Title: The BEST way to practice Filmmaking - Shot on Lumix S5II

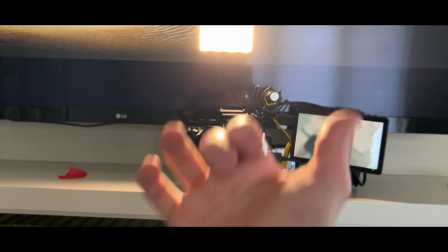245s
Alright, so then like I said, in terms of where the light source is coming from, it's going to be a little bit over my head and pretty much head on with me to create that even distribution of light.
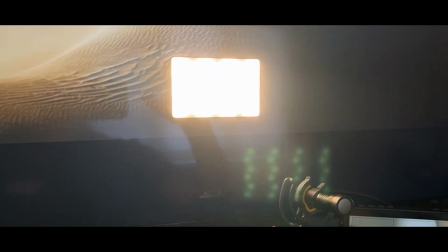254s
And I'm just using this light because we don't need a huge light source coming in, and it's super easy just to attach wherever I want.
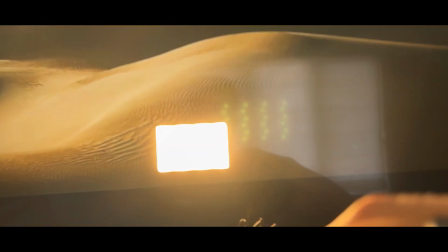260s
Also, we are recreating the harsh sunlight, and for that reason, I've not diffused my light source at all.
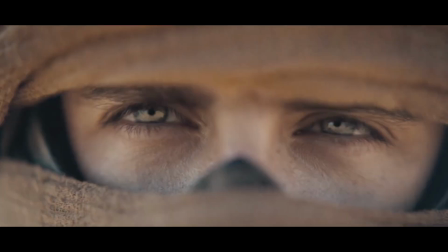265s
Alright, so after a decent bit of post-production work on this frame, this is the result.
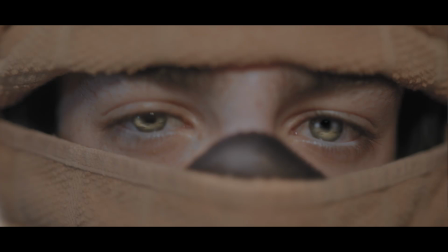271s
Once again, not bad. There are certainly a few quirks here and there, but overall,
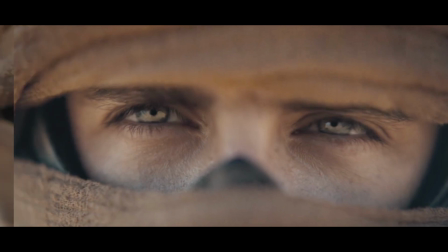276s
I think the frame is composed pretty similarly and looks about the same, and ultimately gives off about the same emotion. Alright, so our final shot here is this iconic moment of Feyd-Rautha Harkonnen walking down this big open passageway. So in this shot, as you can see, there's one main light that's hitting the side of his right face.
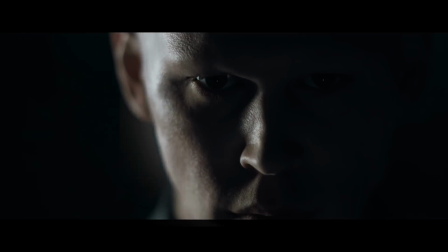294s
Once again, this is a pretty harsh light, and it looks like it's coming from behind him and a bit to his side. And I can tell that just because the shadows are the darkest right in the center of his face, and the highlights are the brightest at the back of his jaw.
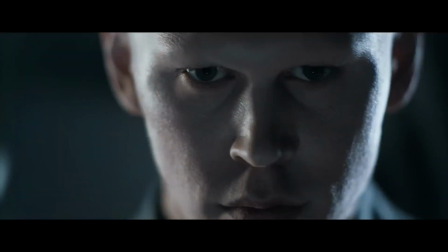307s
And then we have a second light source coming in from his left side, which is also quite a harsh light and also noticeably has a cooler Kelvin, meaning it's more blue.
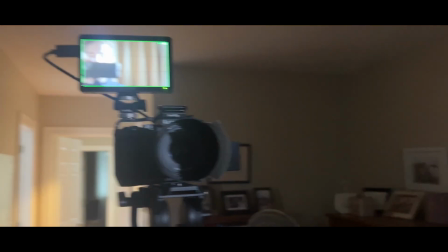315s
Alright, so let's get into the technical aspects of this shot. So first of all, surprise surprise, we're back on the 50mm lens, of course,
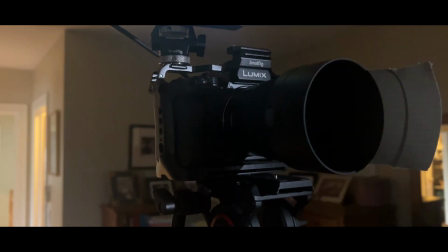321s
because it's another detailed shot, except this time what I've done is added a lens hood, and on top of that,
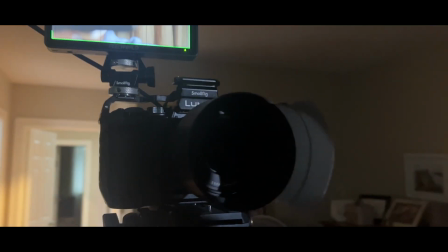327s
I've also put 2 layers of duct tape over the lens hood.
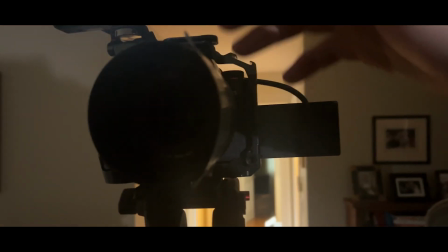330s
And basically that's blocking the light that's coming from our key light from hitting the glass of the lens, because if it does, it's going to wash out the shot.
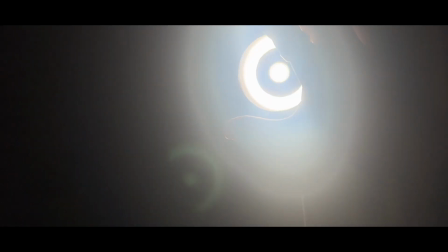337s
And I've got my key light right behind me here with no diffusion because, like I said, it's a harsh light.
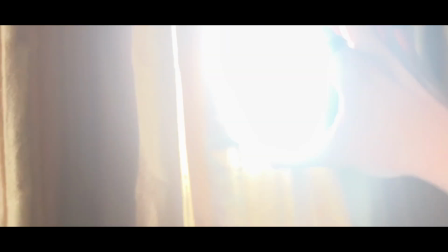342s
And then next to that, I've got my mini light that I've hooked up to the curtain, which is on paparazzi mode right now,
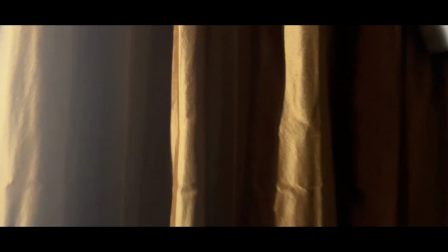348s
which makes it occasionally flicker, which recreates the occasional flashing on the side of Feyd-Rautha's face.
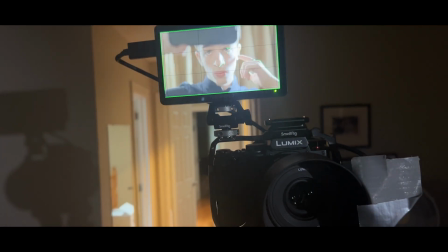353s
So as you can see, this is what the frame looks like with the harsh light on my one side and the flickering on the other.
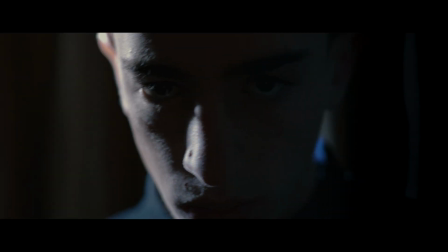358s
Alright, so this is the final result. Now, I'm not gonna lie, post-production really helped this one out a lot.
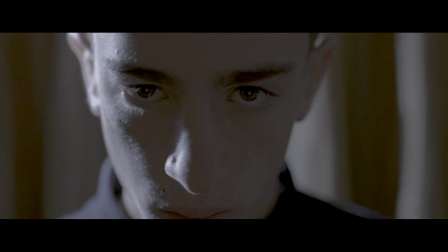364s
As you can see, this is what it looks like before the color grade, and this is what it looked like after.
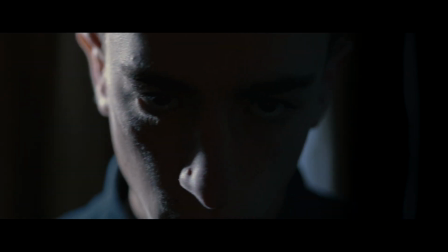368s
And once again, there are a few things that could be corrected here, and I do believe that this shot also emulates the aggressive emotion that the real Dune 2 shot created.
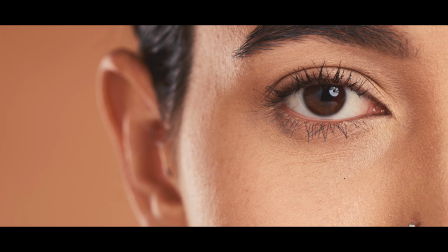376s
Another subtle detail I picked up on this shot is that there is no catch light. Basically, a catch light is the little light that shines into the subject's eye that will give the subject life. However, in this shot, because Feyd-Rautha is the evil character,
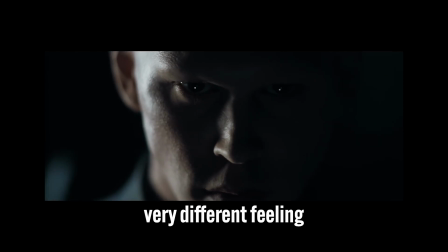388s
Denis Villeneuve wanted him to be perceived as lifeless, and that's why there's very minimal light in Feyd-Rautha's eye. So although the shots we recreated were not perfect, I've got to say, after trying this exercise, my confidence as a filmmaker has definitely increased. It's not about being able to perfectly recreate these shots that these incredible filmmakers have made,
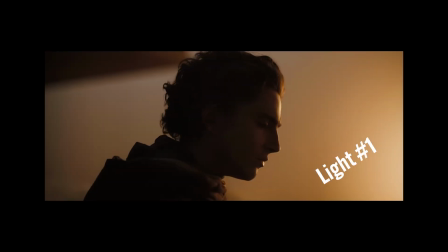407s
but what's really great about it is it makes you think about all the different aspects that go into one beautiful frame. So after trying this myself, I highly recommend that you give it a shot, find some amazing shots from your favorite film, and do your best to recreate it.
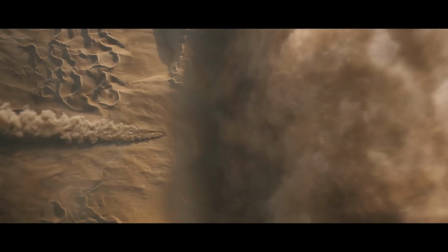420s
Like I said, they don't have to be perfect, but as long as you're trying your best to analyze the frame and notice the different aspects of lighting,
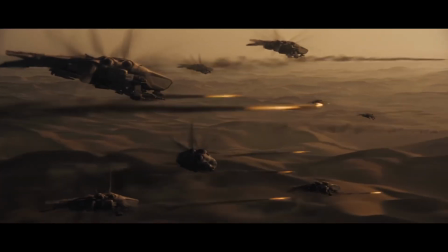427s
for example, I am sure that you will improve as a filmmaker. So I hope this served as a healthy reminder of the importance of practicing in our field, and I wish you the best of luck on your filmmaking journey.